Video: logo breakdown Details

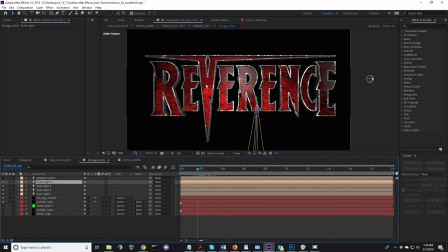[4:02]
These are all lighting effects, so there's three-dimensional interactive lighting that's going on here,
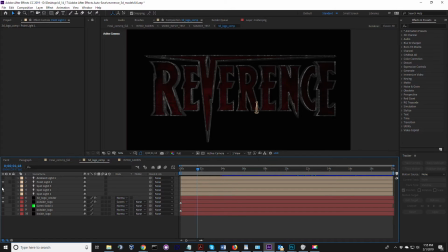[4:06]
and those effects are used to um, light up the logo in key positions as it rotates in 3D space. And so this composition is the rotation of 3D,
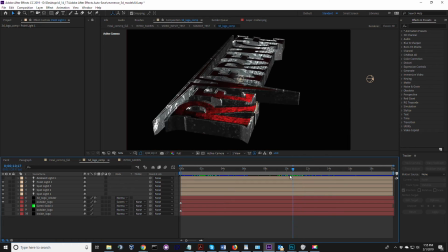[4:21]
and I have some buffering so that it doesn't lock in and make a really rigid locked side effect. As you can see, I've included the R now, and we have lighting down here to bring it on as we go through the transition.
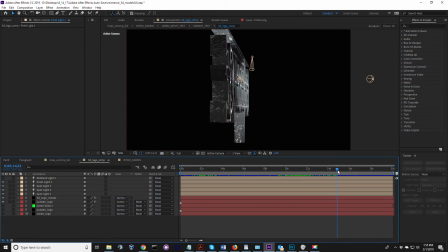[4:38]
We no longer have the weird extra rotation. It now starts with the rotations, with it coming back into frame, as if it was coming off from the distance back into frame.
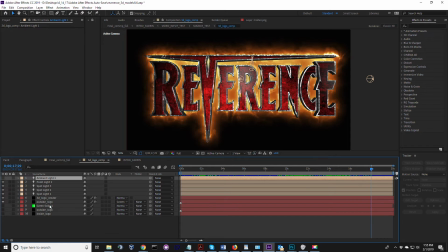[4:54]
And then the last part is the lighting effect, which you can see is what's let's call it the outside logo.
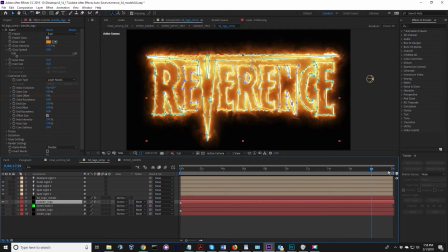[5:01]
And this is actually a mask, and we're generating those flames using a kind of a cool flame generation effect.
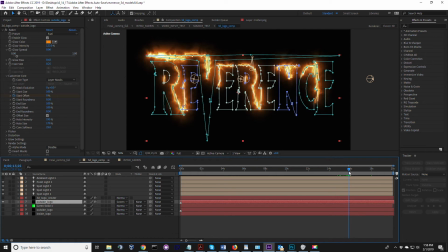[5:10]
And you can see the flames grow around the mask, and then catch on fire to give it that sort of smooth transition and realistic fire, lighting on fire effect.
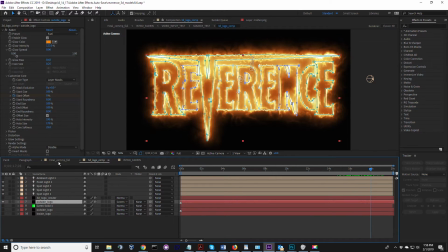[5:21]
Alright, that's it for the logo, the primary logo itself.
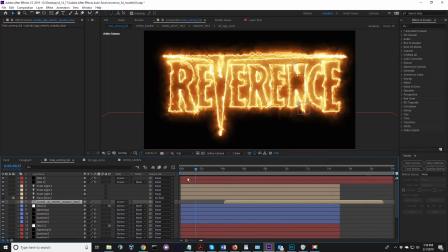[5:24]
This composition here is where all of these effects come together, the final comp.
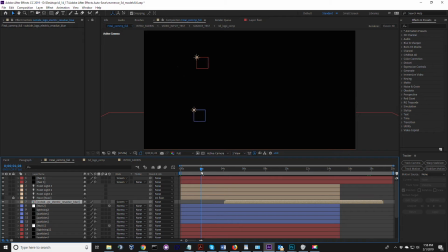[5:32]
And so in here, let's see if we can let it resolve for a second.
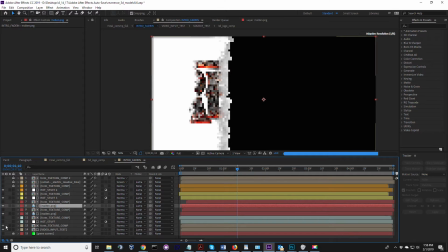[5:39]
Oops, probably should turn those effects off. We do not need that.
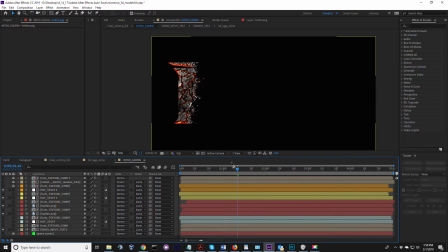[5:45]
Okay.
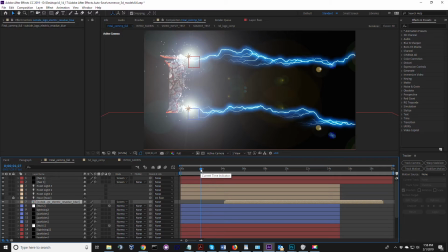[5:48]
In here, there's a bunch of things going on here. So you can see the transition in the background is occurring.
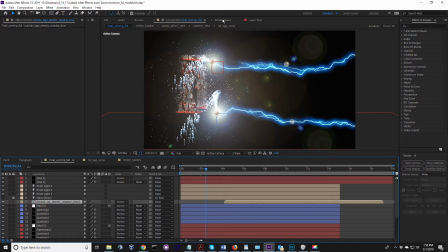[5:57]
And it looks like I messed up one more time here.
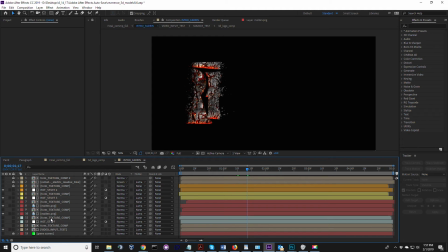[6:02]
Transition form. Logo. Let me pause this for 1 second. Okay. Sorry about that.
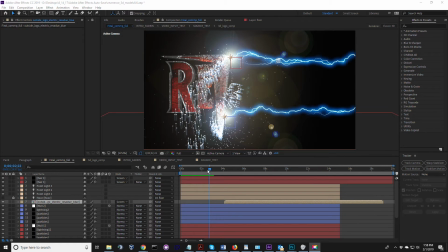[6:14]
I had turned off the logo layer in the background. Alright, so as we're going along here, you can see a bunch of different things occurring.
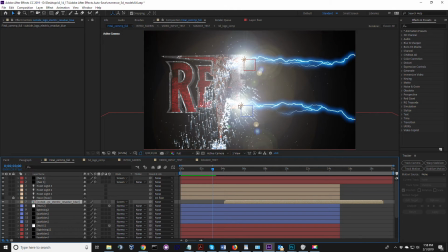[6:21]
The lightning is on these tracking rods, and it's moving across the logo as it's appearing. We have a series, I'm going to turn off the logo and the rendering in the background.
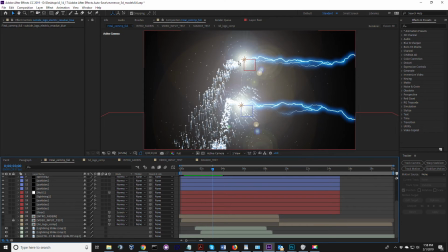[6:37]
So we have some particulate effects going on, trying to make it look like a welding effect or an explosion around the metal. We also have some lens flare effects
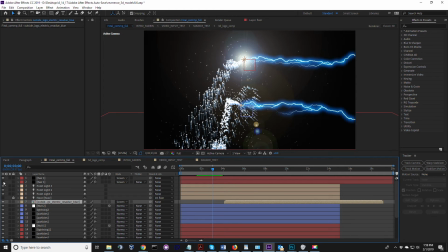[6:51]
that are tracking each of the dots, so you can see where the lightning is striking. And that serves a couple of purposes. One, as the lens flare tracks, you can see
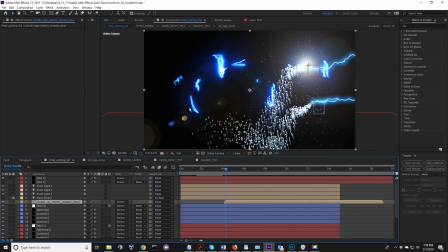[7:07]
it's pointing in this direction here, and then it comes out and it's pointing in this direction here, so it's a cool effect. And it also helps to blend the lightning to make it look like it's actually the whole surface is being welded simultaneously when you put the logo back in.
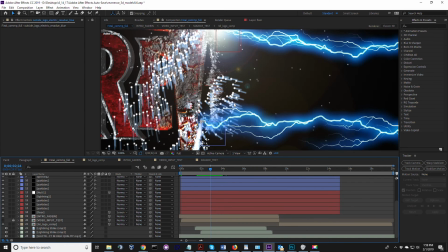[7:26]
And that's to give it that effect that you were worried about earlier, which is, you know, maybe we need more lightning bolts or something simultaneously, or electrical bolts.
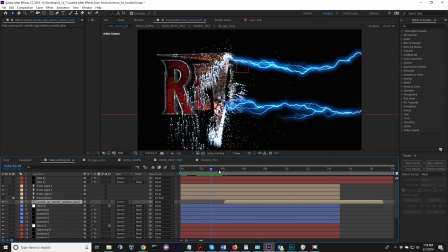[7:34]
So you can see if we take off the lens flare effects, it looks like it's very specific to a particular area, although it comes across, you know, almost a little bit more crisp. The lens flare effects
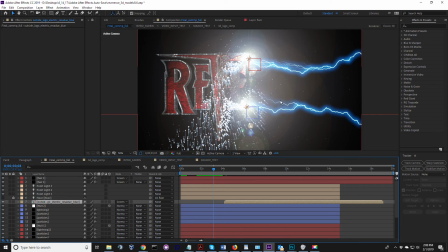[7:47]
just make it look like it's globally occurring across the logo.
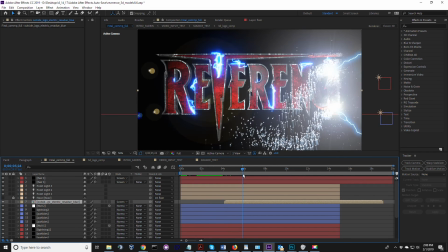[7:55]
And then the last thing is
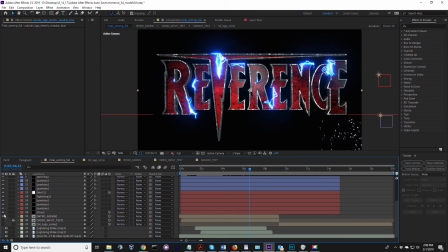[7:58]
we have this sort of electrical residue effect that's going on here,
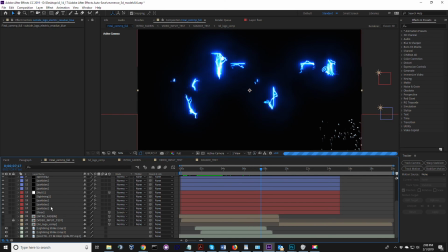[8:05]
and that again is another layer mask that goes around